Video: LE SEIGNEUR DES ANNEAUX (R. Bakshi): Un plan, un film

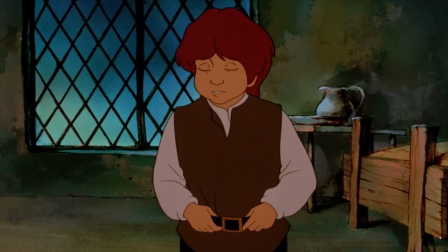(0:00)
Lors de leur escale à Bree, les Hobbits rencontrent Aragorn qui fait le serment de protéger le porteur de l'anneau.
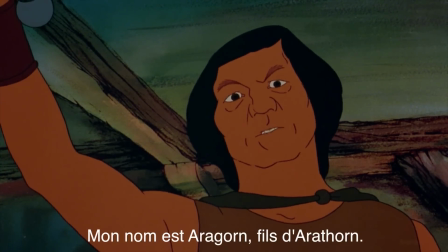(0:04) My name is Aragorn, son of Arathorn.
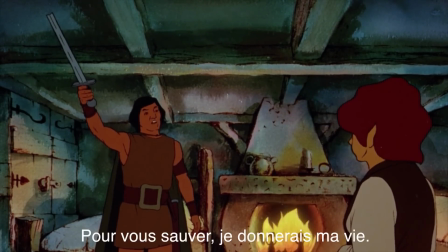(0:11) If by life or death I can save you, I will.
La caméra zoome alors vers la cheminée où le feu crépite.
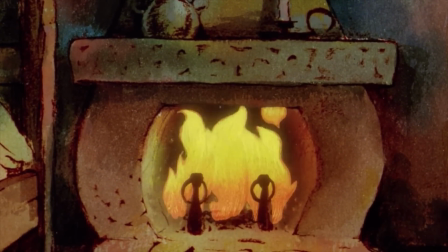(0:19)
Dans un fondu enchaîné, la colorimétrie change et le feu s'éteint.
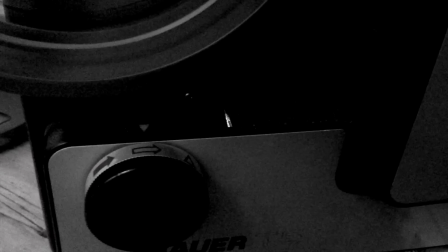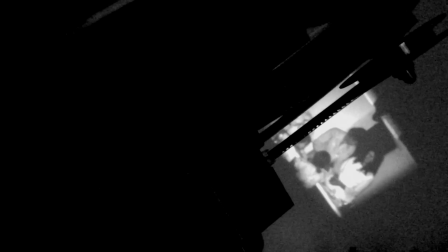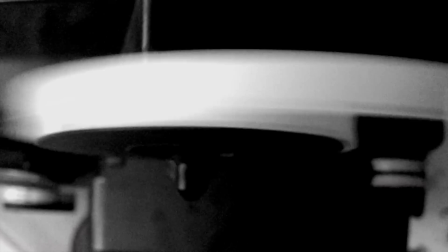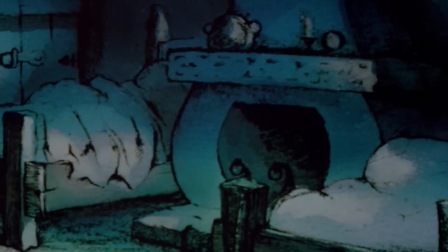(0:50)
La nuit est installée et les personnages dorment paisiblement, tandis que dehors, les cavaliers noirs débarquent en ville.
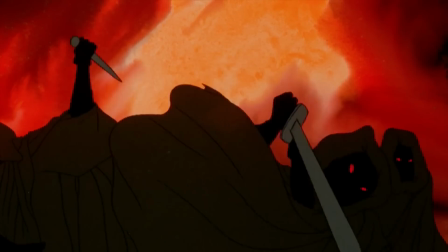(0:57)
Ils apparaissent dans la chambre et de leur épée, ils lacèrent les draps. On comprend vite que les lits sont vides.
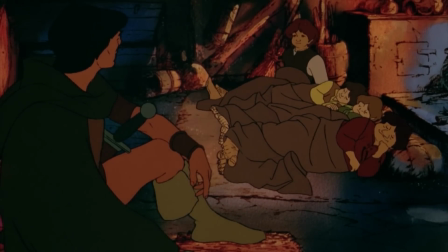(1:07)
La scène change alors de lieu et on retrouve Aragorn et les Hobbits dans une grange non loin de là.
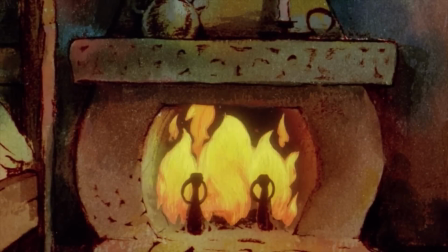(1:15)
Ce plan sur la cheminée est essentiel.
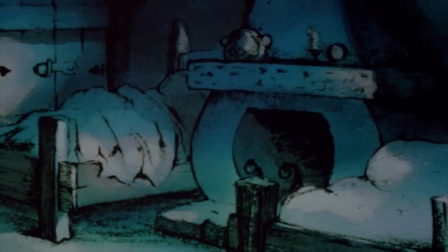(1:17)
Si dans cette scène il permet de manipuler le spectateur en lui faisant croire que les Hobbits sont endormis dans cette chambre, son intérêt ne s'arrête pas là.
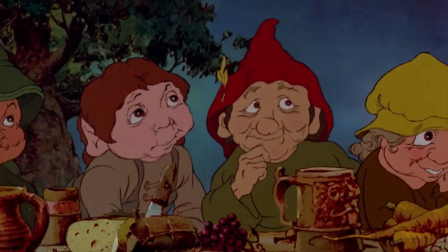(1:25)
Nous pouvons aussi l'interpréter de manière symbolique. Au départ, le Hobbit était une histoire écrite par Tolkien pour ses enfants.
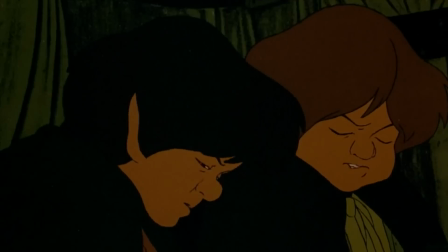(1:33)
Le Seigneur des Anneaux est clairement une œuvre plus adulte, et c'est l'idée de cette rencontre entre conte naïf et récit sombre que Ralph Bakshi a voulu exprimer dans son film d'animation.
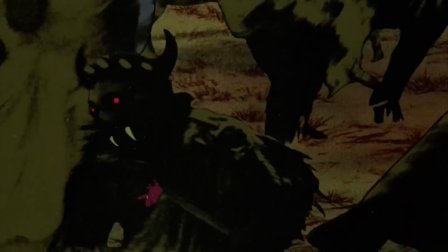(1:44)
Le procédé le plus évident pour évoquer cette idée et ce mélange entre dessin animé et film redessiné qui apparaît par moments.
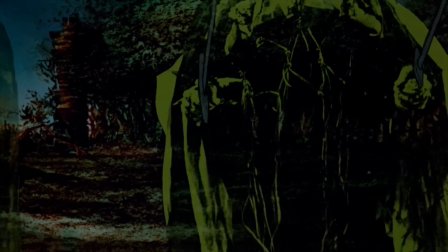(1:50)
On pourra qualifier ces visuels de mauvais goût ou de coup de génie, chacun sera juge. Mais il est indéniable que cela confère au film une identité visuelle atypique.
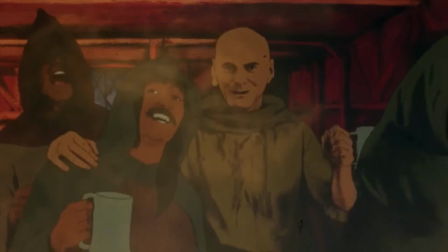(2:00)
Puisque cette technique n'est pas utilisée seulement pour montrer le mal, comme par exemple dans cet extrait dans l'auberge, on devine que l'intérêt n'est pas uniquement de procurer un sentiment d'étrangeté.
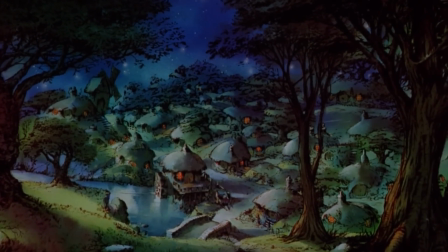(2:11)
En effet, il semble que Bakshi cherche à suggérer l'idée d'une rencontre entre deux univers.
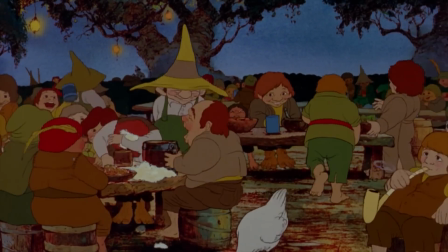(2:15)
Le dessin animé, historiquement lié à l'enfance, peut ainsi être associé au conte, ainsi qu'au monde vu par les hobbits.
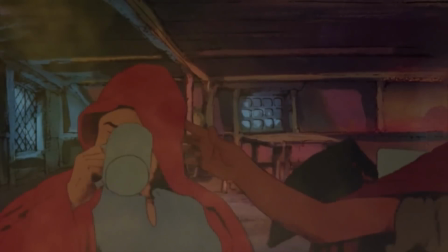(2:22)
Quant au film live, traditionnellement plus ancré dans la réalité et le monde adulte, il vient contrebalancer cette naïveté.
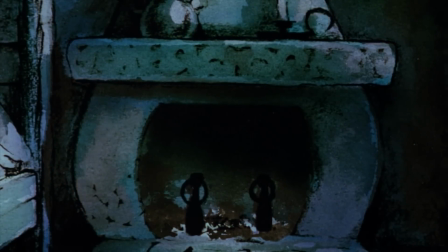(2:31)
Et si l'on revient au plan qui nous intéresse, ce fondu enchaîné qui va de la lumière à la pénombre peut également évoquer le glissement d'un monde rassurant à un autre plus angoissant.
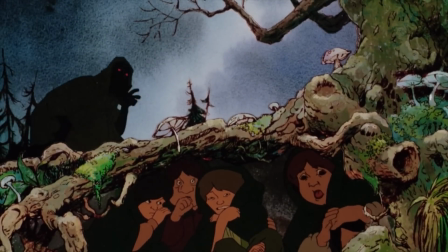(2:42)
À vrai dire, il existe un plan exprimant cette idée de manière encore plus frappante. Il s'agit de celui-ci.
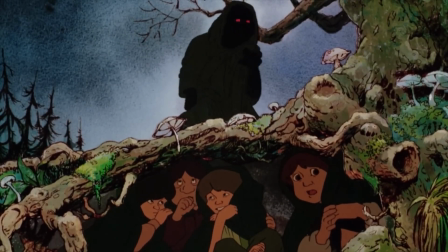(2:48)
La composition de l'image est nettement séparée en deux parties. En haut, la réalité sombre de la Terre du Milieu, avec ce Nazgûl terriblement inquiétant.
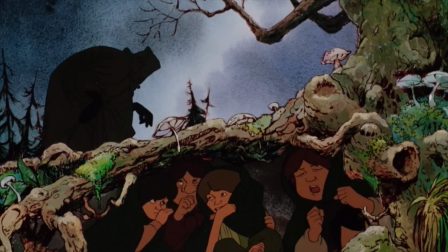(2:56)
En bas, un trou qui rappelle les habitations hobbits représente le cocon rassurant où les enfants vont naïvement se réfugier.
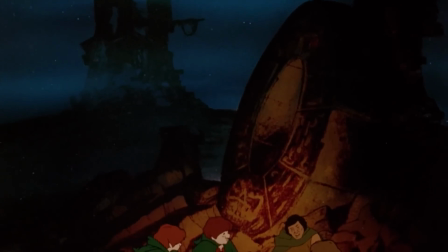(3:05)
Mais si le plan de la cheminée me semble plus intéressant encore, c'est qu'il nous ramène à l'imagerie primaire du conte narré au coin du feu.
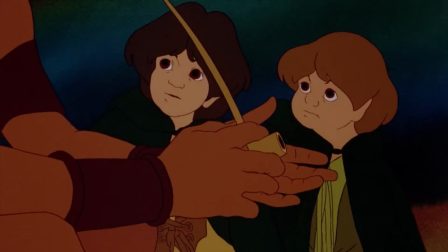(3:11)
Cette cheminée où chaque soir Tolkien racontait le Hobbit à ses enfants.
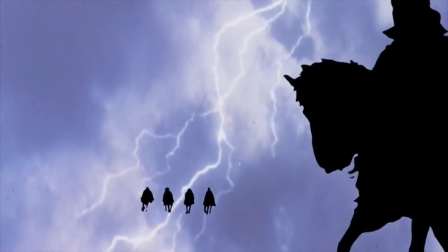(3:17)
En éteignant ainsi les flammes, Bakshi suggère l'idée que le Seigneur des Anneaux sera bien différent du Hobbit, que l'aspect conte sera donc effacé au profit d'un récit plus sombre.
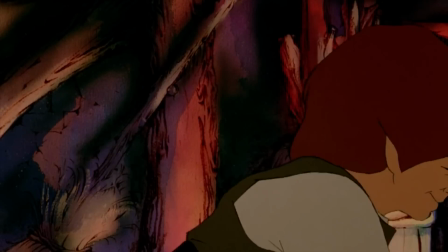(3:26)
Tout comme le regard naïf que portent les Hobbits sur le monde laissera place à la grisaille et à la mélancolie.
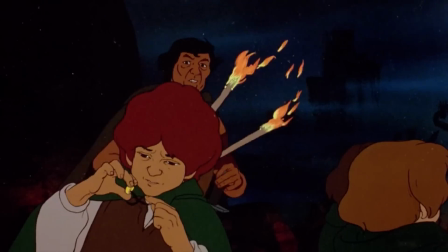(3:34)
Car c'est finalement ça le Seigneur des Anneaux. Une parabole de l'abandon du monde de l'enfance et du désenchantement qui en découle.
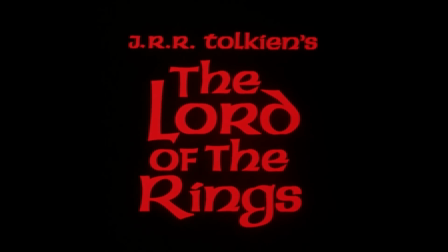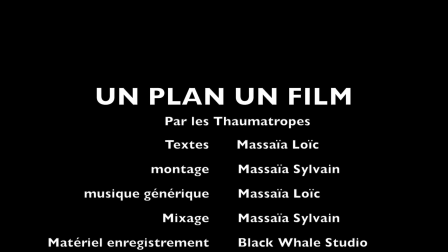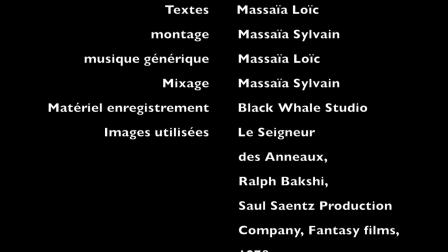(3:55)
Thank you.